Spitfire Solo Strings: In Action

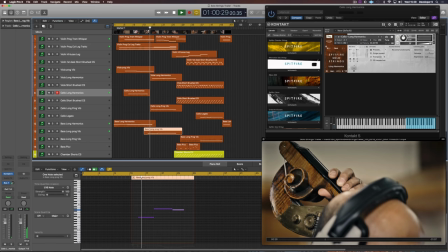[6:31]
then here bringing in some harmonic structure and the bass with a picture of the bass in there, the
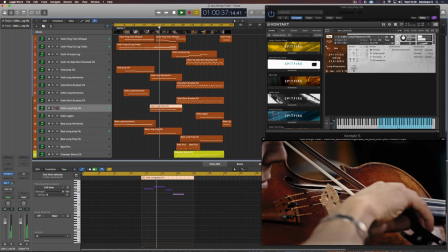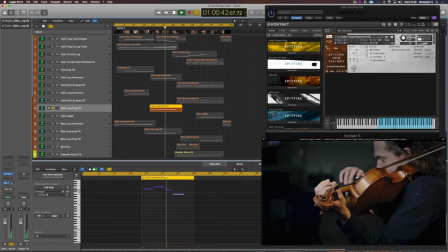[6:46]
progressive vibrato in the cello
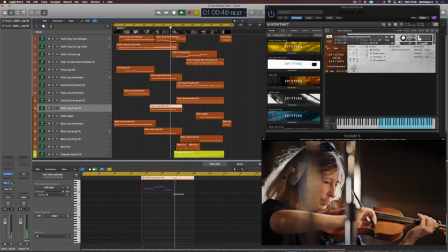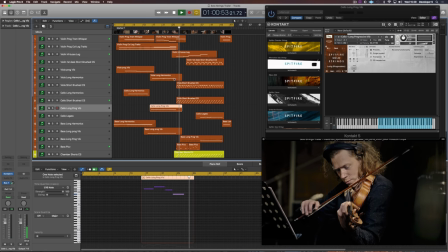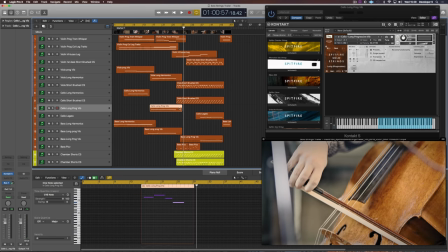[7:02]
and then it goes into the next section where I kind of took more of a harmonic approach and the only thing here I wanted to land
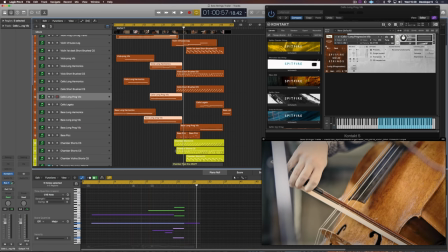[7:10]
on on the fifth of the C minor because here I'm starting with C minor the new section so I wanted to land on G minor 7 just to create a little bit of expectation and here again the bass comes in like beautiful long progressive vibrato really nice and raspy and kind of with a close mic here as well right right up front and i try to hit some of the cuts
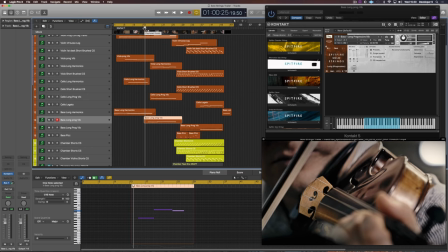[7:51]
of the trailer but don't make it too obvious so i don't try to like exactly capture when they play a note and then stop it to exactly play and stop it at the same time I just want to capture some moments and like dive in and out with the picture if you know what I mean
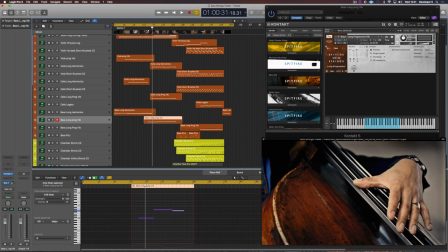[8:08]
so like when here the bass starts playing we have the picture of the bass so it kind of feels like right and that then
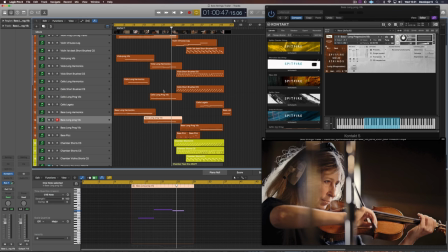[8:15]
you bring in that low raspy sound but then for the rest I'm just capturing the emotion rather than trying to mickey mouse what's on the
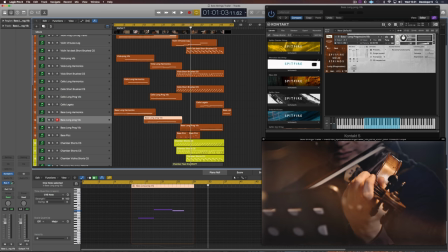[8:22]
picture and then here I felt like the picture is taking a little bit of pace so I wanted to bring in more chord changes and a bit of
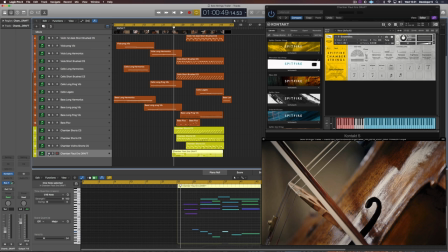[8:30]
progression and what I then did so I left this in for you just to to demonstrate how I kind of write sometimes or one of the approaches which is with the chamber flautando sound and patch which is kind of one of my favorites and that's kind of how I then thought okay that's nice I'm just going to play for you the exact line and
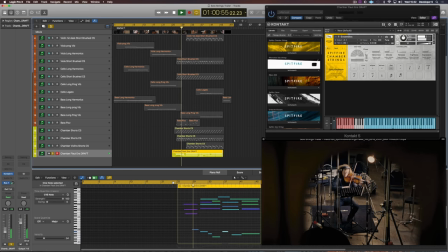[9:17]
I played it very sloppy so there's not really that much dynamic control going on and I played it with the pedal so some notes are
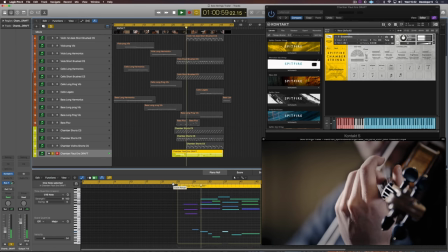[9:24]
overlapping.
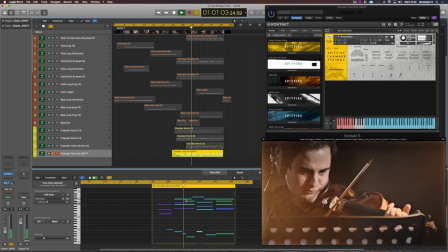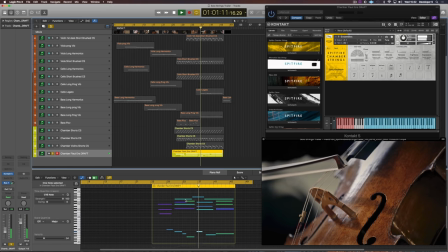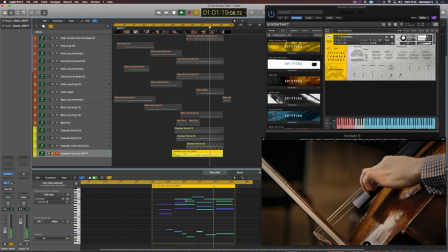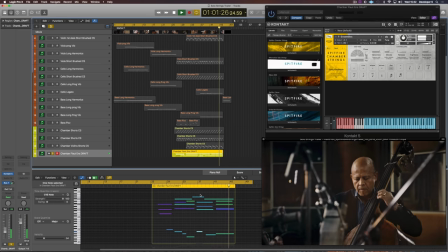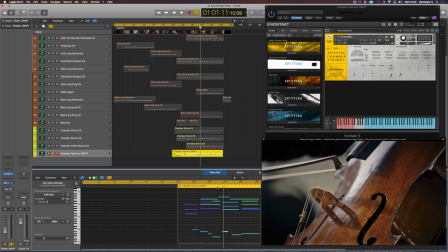[9:55]
These shots are just absolutely amazing and really inspiring to write to if you if you see their faces and how they're into it and kind of each note is like beautifully crafted and I kind of wanted to give this like almost heroic nostalgic kind of feel and like also finally the solo strings are here so it's kind of this chord progression kind of fits it for me emotionally yet it was a little slow so what I thought is okay I'm
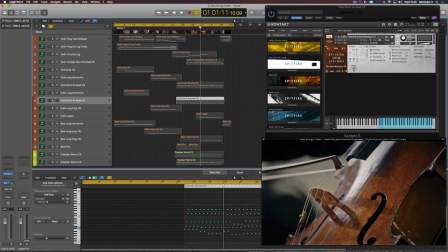[10:21]
gonna bring in some shorts and do some kind of ostinato movements and so I first had this cello movement here on the solo string as
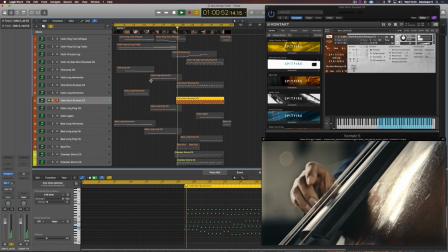[10:29]
well and
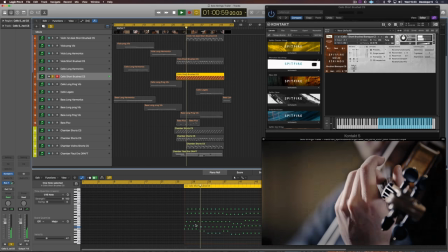[10:35]
just replicating the chords with these short notes here very
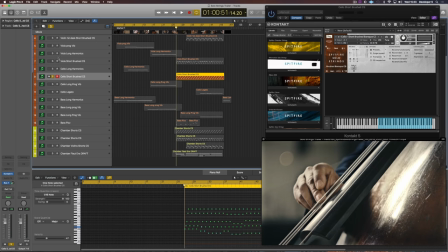[10:44]
simple but then it gets a little more complex when adding the violas just gonna play that separately as well
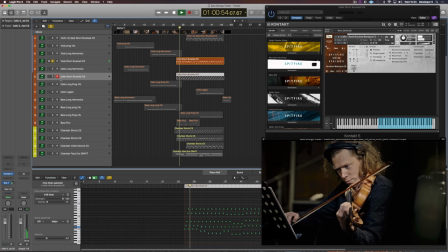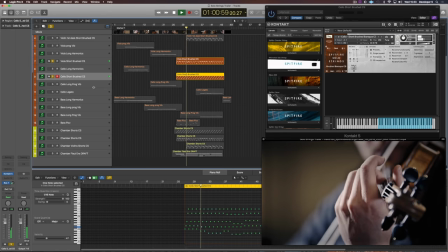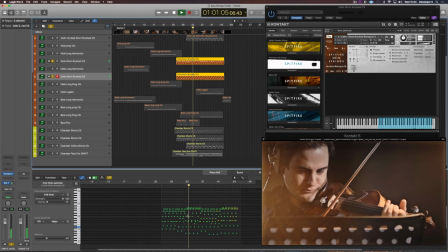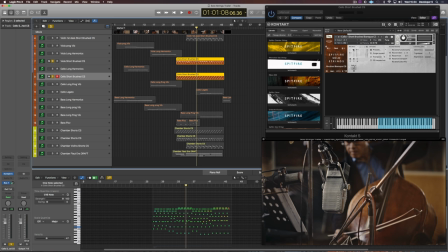[11:09]
and i'm using the short brushed consort so it's kind of a soft one so i'm not using the spiccato or feathered shorts and
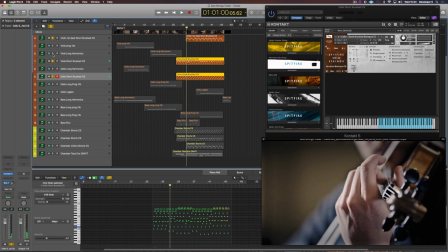[11:18]
it kind of softens a little bit the attack then i'm bringing in the first violin as well here i'm using the first desk violin so it's kind of a slightly
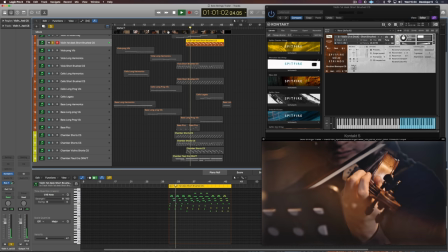[11:26]
different tone than a progressive one again pants sharp or like heavy to the left
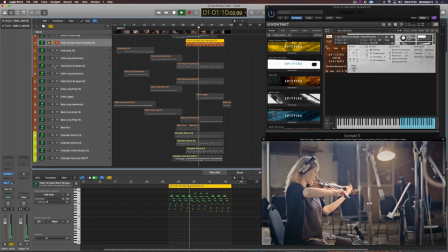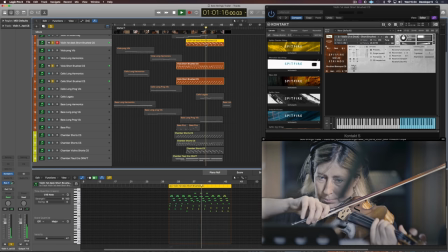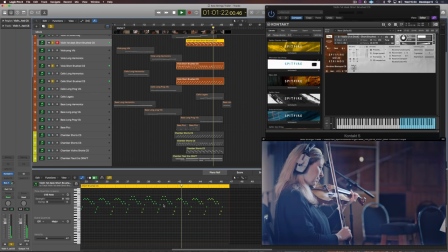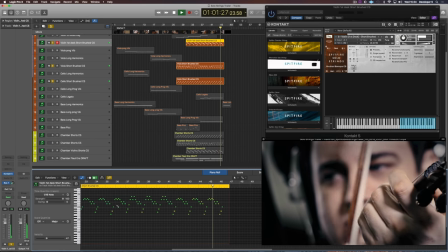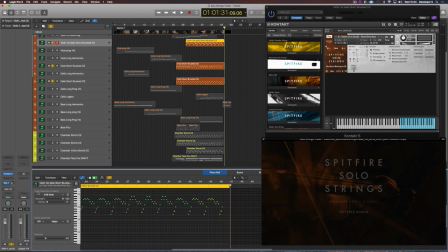[11:58]
so and the only thing i could do i guess is take down the strength of the quantizer a little bit because it sounds almost a little
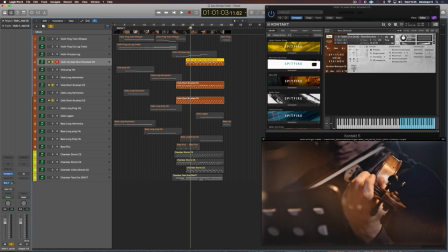[12:05]
too robotic but i will fine tune that later on and then i thought okay how this is nice but how can i just make it a bit stronger even even more epic and then i was like let's just double it up and bring in the whole orchestra so i brought in halfway through i just doubled up these exact lines
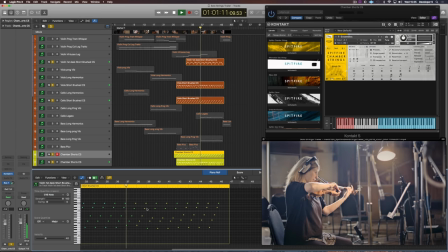[12:28]
and bring them in a bit later, now, and
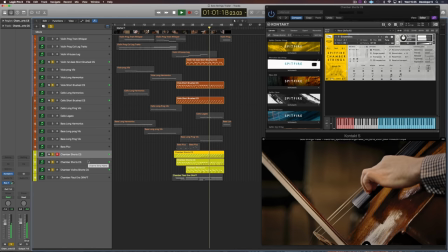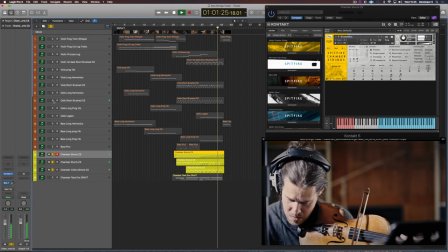I kind of only use the tree and the ambient mic to just create that depth so you have the solo strings right up front, close mic, and then the exact same line replicates it with the whole orchestra, tree and ambient mic, and I feel it gives that kind of ah kind of moment you know and then here
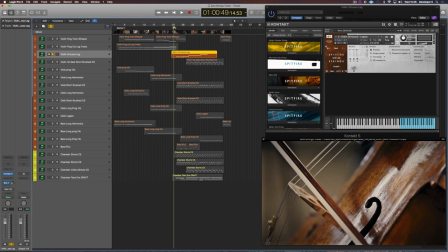[13:11]
i'm using the virtuoso legato for a little melody line and
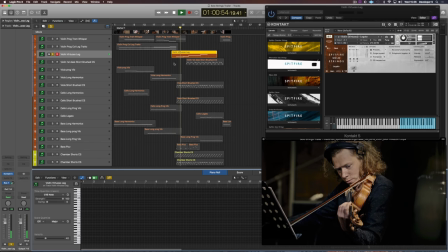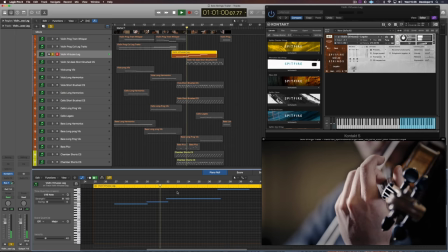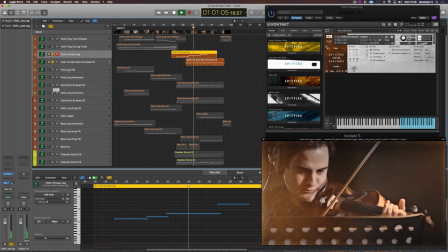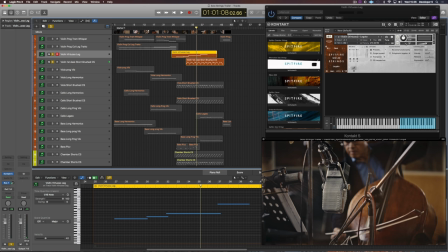[13:32]
so it's i'm using two violins but i have have them pan slightly differently so you can hear exactly the differences and they don't kind of mix with each other and
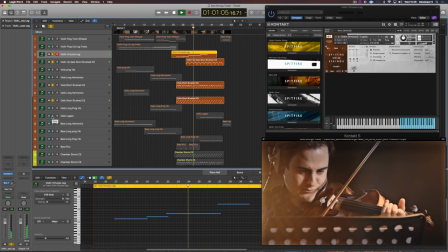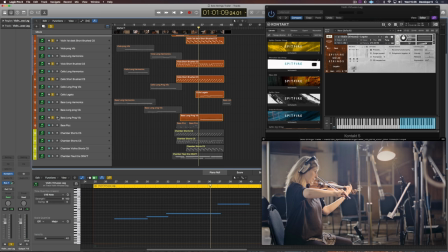[13:51]
then i'm bringing in the cello as soon as the whole orchestra comes in and the low bass again progressive kind of vibrato to really make it big.
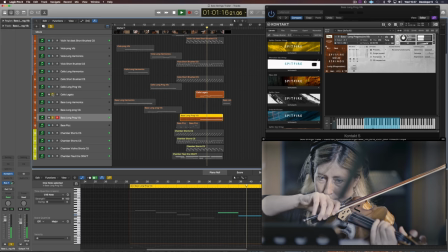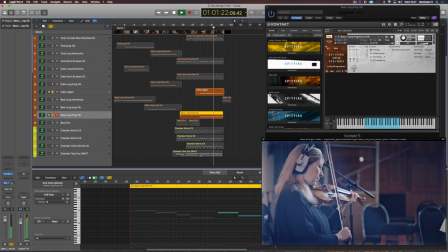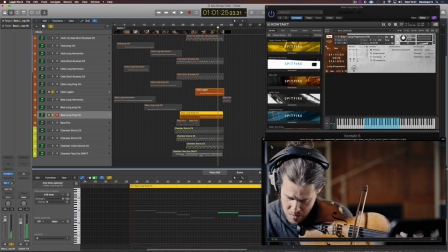[14:16]
And you can see in the shots they're more emotional as well and the cut is faster, the pace of the picture so it kind of fits perfectly in my opinion.
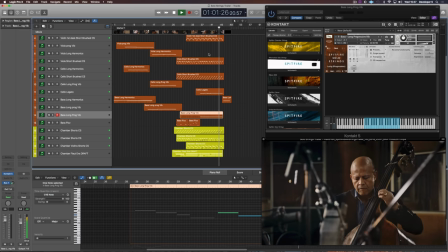And then they're kind of Mickey Mousing the last hit, so the last stop of the cello, which which I thought is a perfect moment to cut the music and then have the
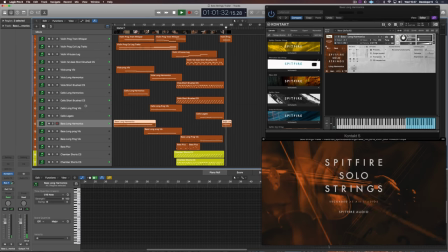[14:44]
harmonics in a true Spitfire trailer manner
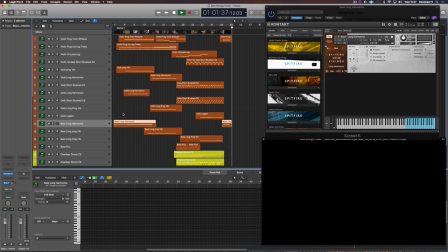[14:50]
just tailing off and going into the logo. Cool.